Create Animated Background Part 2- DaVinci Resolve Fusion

And the last frame. Okay. So that was in the transform node.
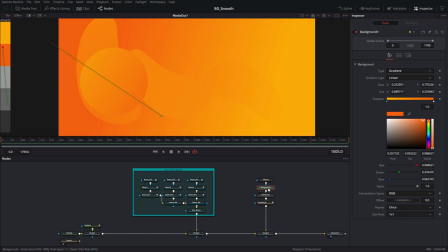770s
Now I'm going to go back to my background for this sphere, and I'm going to animate the handles.
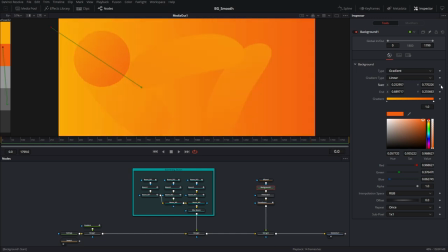778s
So I'm going to go to frame zero and animate start and end of the background, and I'll leave it like that.
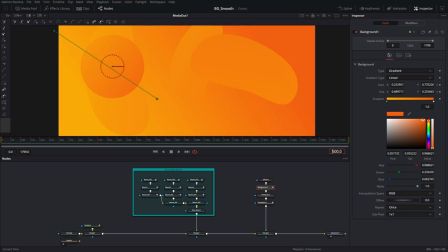786s
Then frame 500 and move these handles. So as you can see, the color will change.
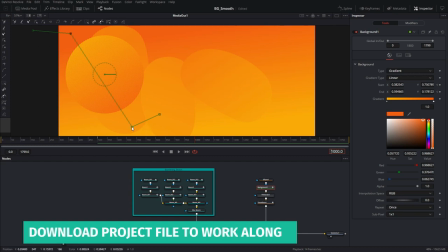800s
And then
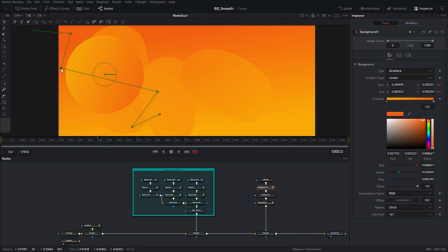803s
random different direction. Maybe go like that.
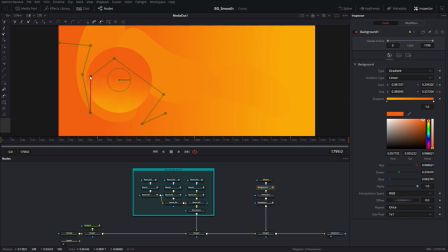816s
And the last one. Going to move the orange, the dark orange, to kind of match what's happening in the background. And this is going to make it fade out a little bit. Okay, so that's done.
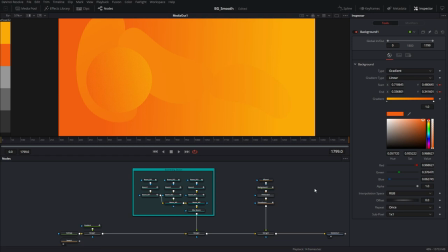833s
Now I'm just going to go ahead, rename these nodes, and copy and paste three more instances of it, and then I'll come back.
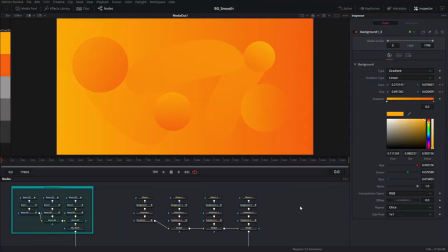840s
So I went ahead and copy and pasted the first sphere and made three more copies and just went and changed the random transform values. And now I'm going to go and turn the opacity down for the whole stack to maybe 50%. So they blend in with the background a little bit more.
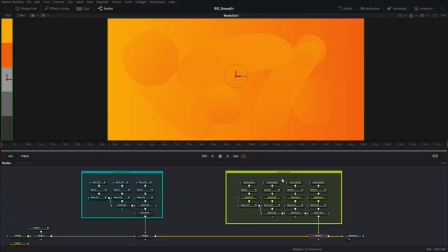860s
Okay, so I went ahead and renamed the nodes and used an underlay to make this little section neat. Remember, we can do this with particles as well. I'll show you this way, and then the particle systems we're going to use for another element later in the tutorial.
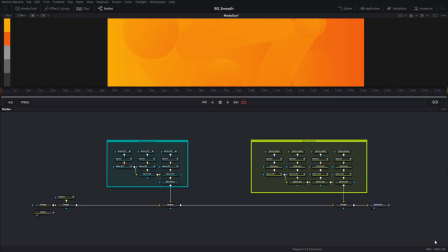875s
Now, before we move on, I'm just going to copy all these nodes
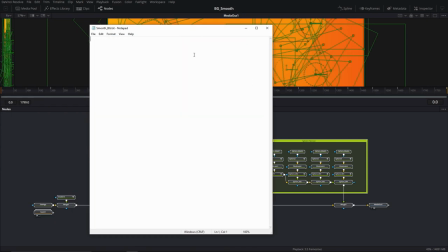881s
and go back to my text file, delete the previous composition. I'll just paste this in and save it.
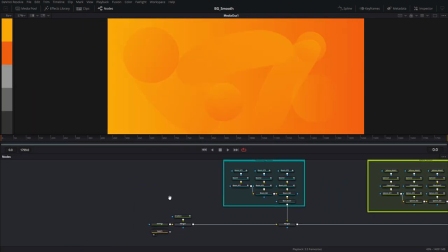891s
Next, we're going to make a pretty cool element with lines. So I'm going to make some room here, and it's going to go in the bottom. So background node, another background node.
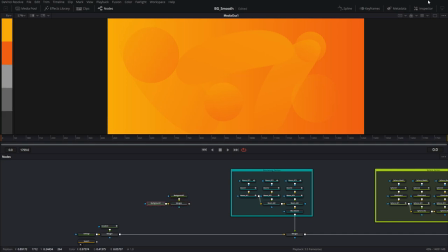907s
Merge the two together. So the bottom one will have the dark orange color.
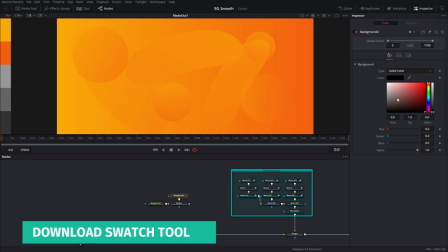915s
And the foreground one will have the light color.
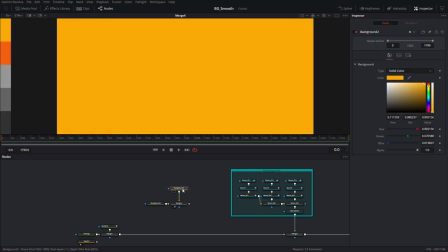920s
Okay. We go ahead and view this. Now I'm going to put a rectangle mask on the foreground. Right here. Increase the width all the way. And decrease the height.
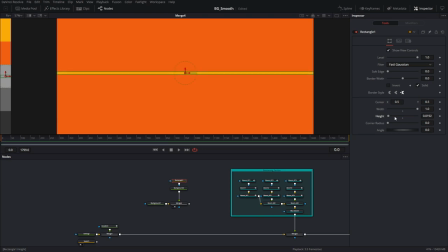935s
Something really, really thin. That's good. And I'm going to move it up.
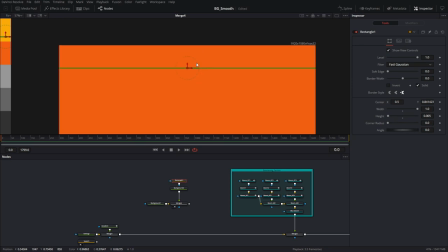All right, that looks good. Now I'm going to duplicate this.
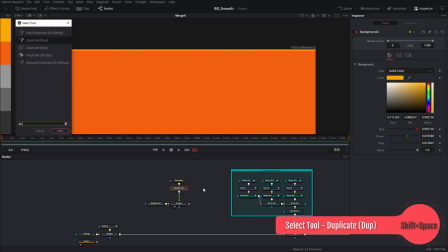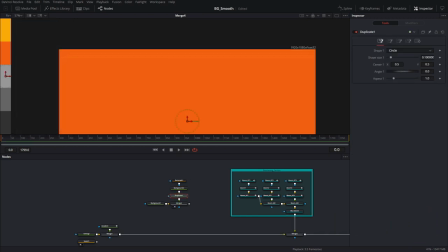957s
Duplicate node. That is not the correct duplicate node. That's actually a Crocodov plugin node. Let me delete that.
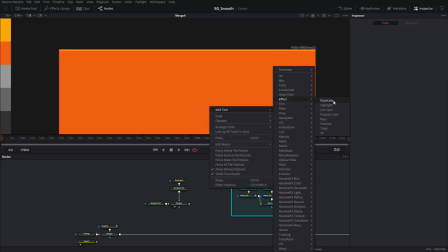969s
Bring in my standard stock duplicate node.
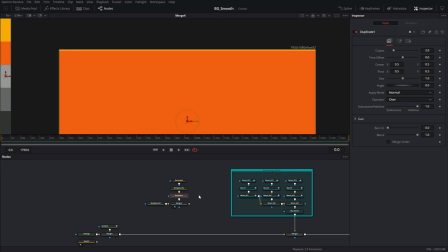975s
If I'm using any plugins, I will say so in the beginning of the tutorial so you guys know what I'm doing. Usually these tutorials will only have stock nodes. Okay, so I've piped in my duplicate node in here. I'm going to make 100 copies.
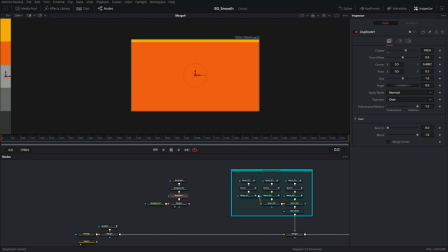994s
And then I'm going to move the Y axis down to make these lines like that.
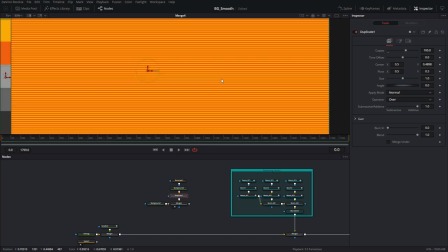1003s
Let's zoom in a little bit.
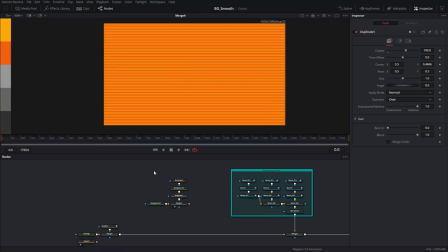1007s
0.4846, that looks okay. Next, I'm going to add a transform node.